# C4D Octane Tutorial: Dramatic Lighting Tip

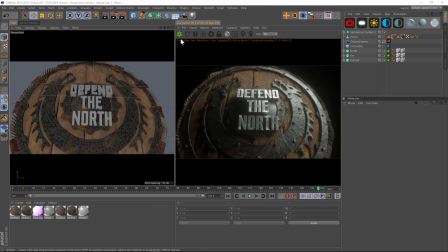(0:03)
Hey, what's up guys? Welcome to the Pixel Lab. I got a little bit of a cold today, so I apologize, but let's jump right into this tutorial. So this is about lighting in Octane, and I wanted to talk to you about the Octane Daylight and a couple of quick ways to use that. So right now we have a HDRI in our scene, and that's all that's being used to light this.
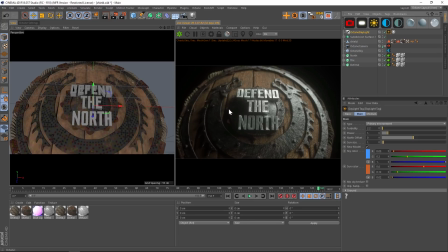(0:21)
So let's add a sunlight, and let's go ahead and re-render this.
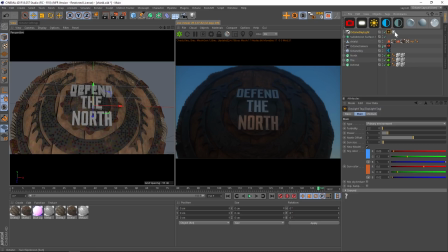(0:25)
All right, so the first thing you'll notice is that we have two tags on here, and they kind of work a little bit differently. So I'm going to walk you through those. Another thing you'll notice is that our HDRI is no longer showing up. So if we want to blend that back in under this yellow sun tag, we can go to mix sky texture and turn that back on.
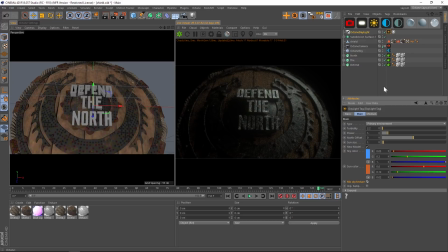(0:44)
And now we're going to get that HDRI and we're also going to get the octane daylight working. So you can see if we kick up the power, the power of the sun is affecting it.
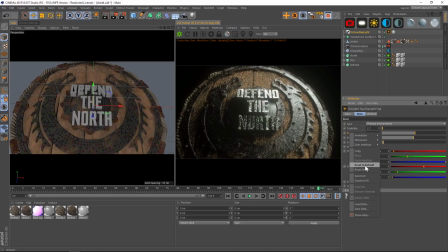(0:53)
So let's reset that to default.
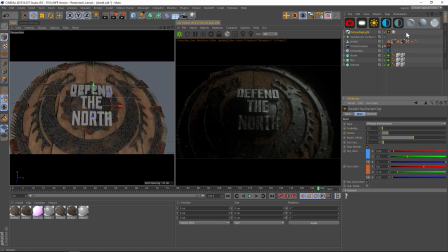(0:55)
And then you can change the color of the sun and some offset stuff here but what i wanted to talk to you about is this other tag and this is to show the sun's position in actual time and we have a little clock here we can move around now this gets a little
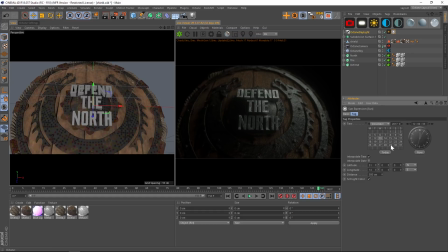(1:10)
confusing because if we move this nothing is actually changing and the reason for that is that you have to go to the basic tab and then click enable and if we do that now this white tag is having effect so if we go back to here we can say change the month to something like in the summer. And now the lighting is completely different.
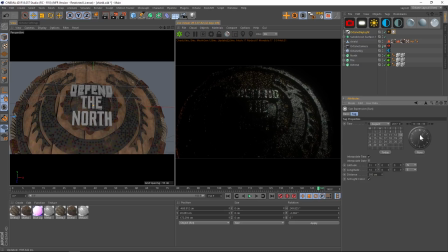(1:28)
And now we have access to this really cool sun slider where it's going to have the sun rising or setting based on where you put this. So the tip that I wanted to share with you is if you have a really cool scene, but you want to make it even more dramatic,
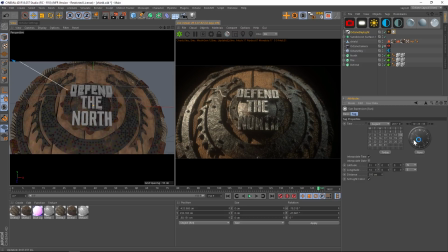(1:42)
a really great way to do that is to keyframe your light so that the sun is moving across your scene and the shadows are going to be casting and spilling as the sun moves. It's a really, really cool effect to add some drama.
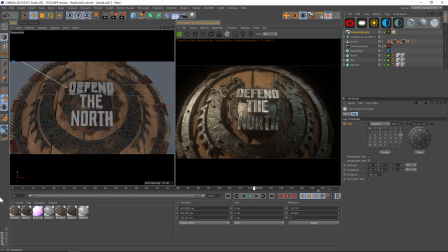(1:55)
So all you would do is click on this keyframe for time and then go to the beginning and change your sunlight and change that,
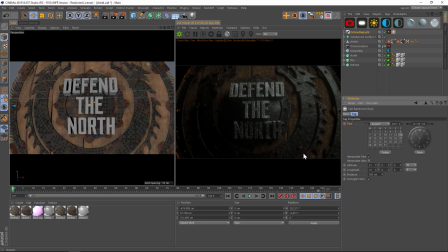(2:03)
add another keyframe. And then when you play your animation, the sun is going to do this really cool time lapse effect.
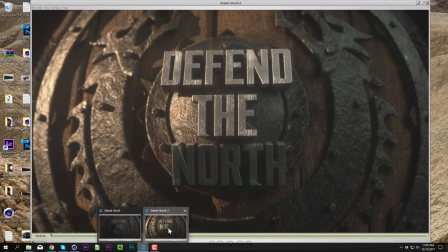(2:10)
And I've actually done a render so you can check that out. So this is without that effect.
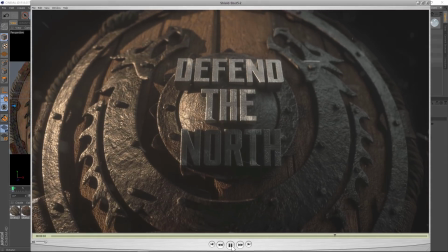(2:15)
This is just straight lighting. It looks really nice, but if we wanted to add some more drama, we can keyframe that sun.
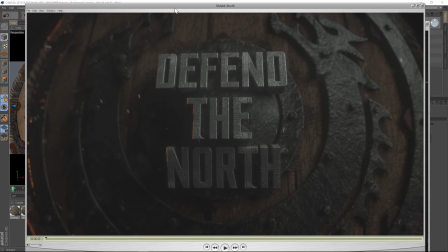(2:22)
And let's see what that looks like. So this is the one where the sun is keyframed across the scene. And you can already see how much more dynamic that is with the shadows kind of coming on and moving across your model.
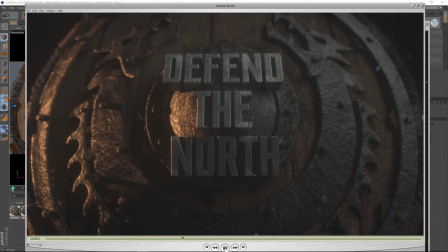(2:34)
So that's just a really cool little tip. If you guys want to add some more drama to your scene, go ahead and add that sun tag, that daylight tag,
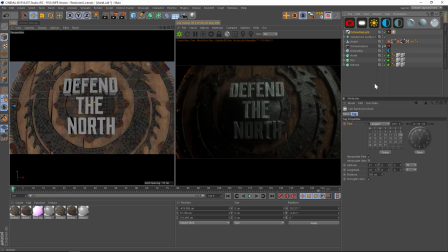(2:42)
and then use this white one and animate this position, you're going to get a really cool time-lapse effect with your shadows. So I hope that gives you guys some tips on lighting and octane. As always, thank you for checking out the Pixel Lab. We'll talk to you next time. Ciao. I'm going to go drink some tea.